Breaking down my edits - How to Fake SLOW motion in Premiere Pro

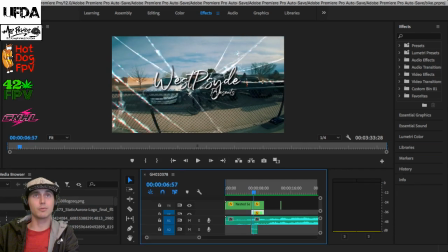[8:46]
I don't make any money with my channel, so I don't see anything wrong with using open source stuff.
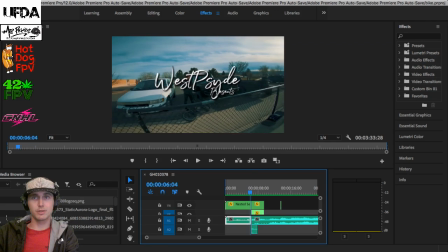[8:52]
And the PNG for the glass break I got for free too.
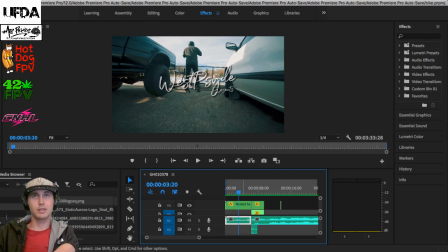[8:58]
But it's fairly simple, you know, but it just kind of adds that whole other dynamic, especially with the little shadowing of the text. It kind of almost gives it different layers, which always are awesome.
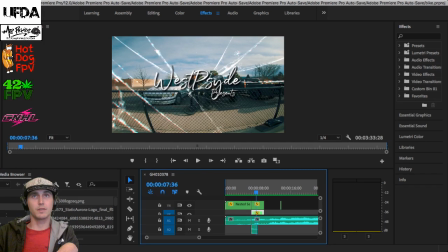[9:12]
You know, you got the text layer, and then the glass layer, and then my subject in the background,
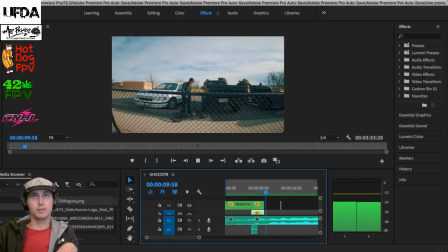[9:18]
and then it fades out into him picking up the bike.
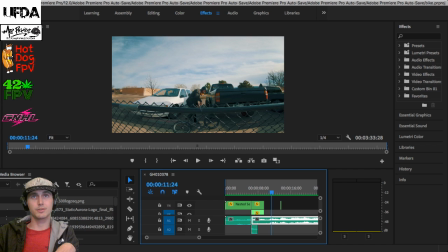[9:23]
You know, you want to tell a story with your edits, so, you know, what's the first thing he's going to do? He's going to put his helmet on and pick up his bike.
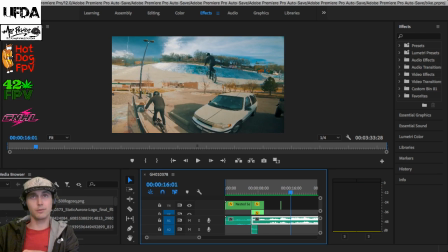[9:32]
And right here I do this Lumifade. Lumifades are super effective for, you know, pulling out the sky.
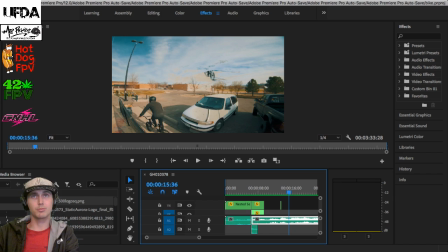[9:39]
Like right now it's pulling out the white first. You can also have it pull out blacks, but white, when you do it the white, you can pull out the sky, which is really neat.
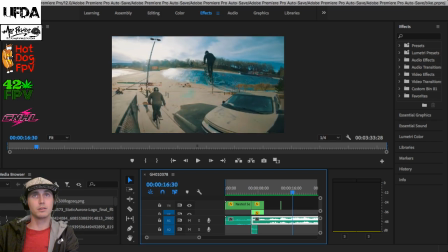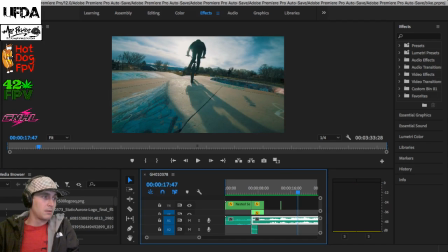[9:54]
What's up, Joseph? Tired Flyer. Yeah, how'd you like the video, Tired Flyer?
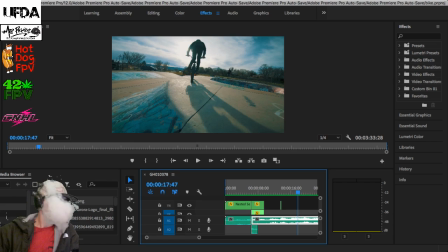I'm gonna try to slow down the video and hit film. Video is black.
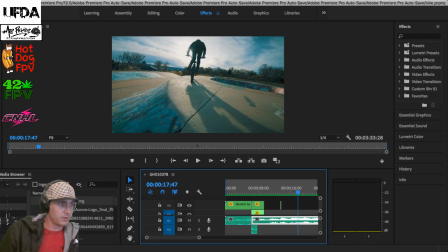[10:22]
Just cuts out more of the vid. Yeah, I've never messed with hit film. It looks promising though. I know a lot of big creators use hit film.
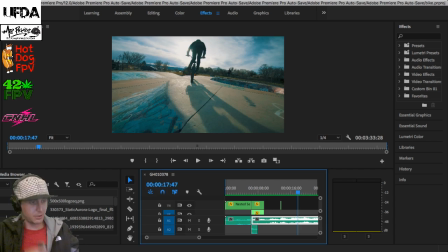[10:37]
Yeah, tell a story. Yeah, try and, you know, I challenge everybody watching to do that with their next edit. Rather than just putting music to it and hitting export, why don't you know, film yourself getting your shit ready, charging some packs, getting in the car, getting gas, stopping at a stoplight.
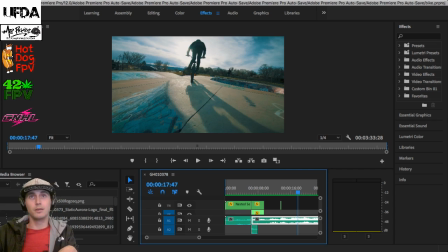[10:57]
If you see a weird dude crossing the street, film him. You know, and then when you get to your spot, set up your camera, like, find where you're going to park, set up your camera, even if it's your GoPro, set up your GoPro, hit record,
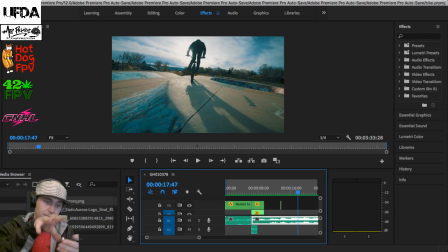[11:12]
and drive up to it. And then get out of your car, and then fucking pick up your camera and film yourself walking. You know, just tell a story. And you don't even need to, you know, have yourself talking to the camera.
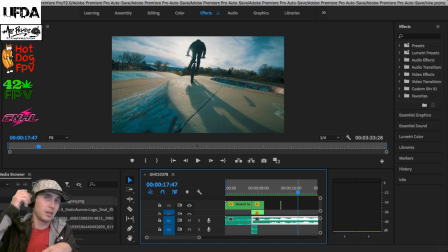[11:28]
Just try, you know, add a frame here, add, you know, maybe 3 seconds of your car footage, and then 3 seconds of you walking, and then, you know, a few seconds of you setting your shit up.
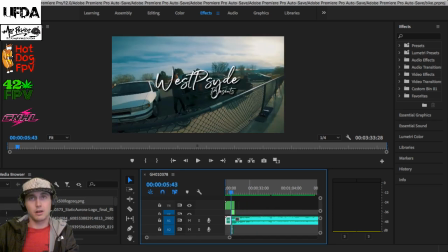[11:39]
And whenever I'm doing clip arrangement, I'll do maybe a 2 or 3 second clip, and then like a longer clip,
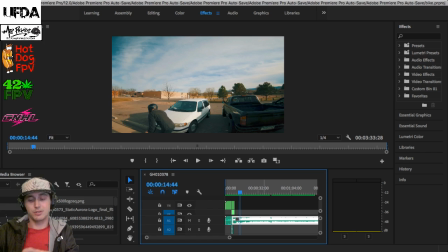[11:47]
and then I'll do another short clip. You know, don't always just do 2 second clip, 2 second clip, 2 second clip, 4 second clip. You know, change it up. Keep it interesting.
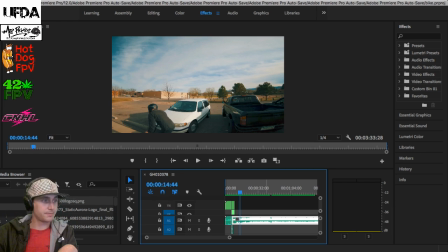[12:06]
Oh shit, Amp's chasing some drift cars? Yeah man, Amp, what kind of phone do you have? It's a little bit of work. Alaska Traz, dude, I think that's Rick, if I'm not mistaken. Dude, he's a ripper. Always flying some sick shit.
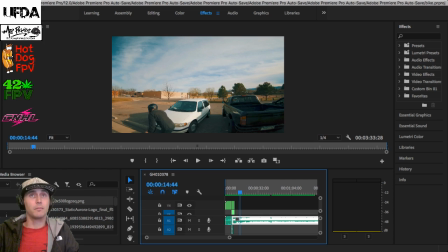[12:28]
Yeah, it's very handy for if, like, say you just want slow footage, you know? You want nice, crispy, slow footage and you don't have slow-mo.
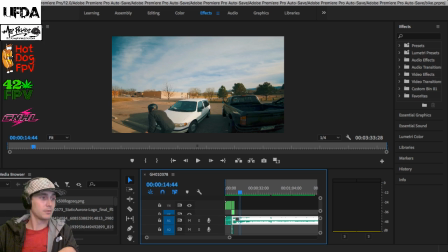[12:41]
Try optical flow. It doesn't always work, but sometimes it will amaze you. Yeah, the Pixel 2, dude, you got an awesome camera. Don't even trip. Use your phone, dude. Use your GoPro. What kind of GoPro you running?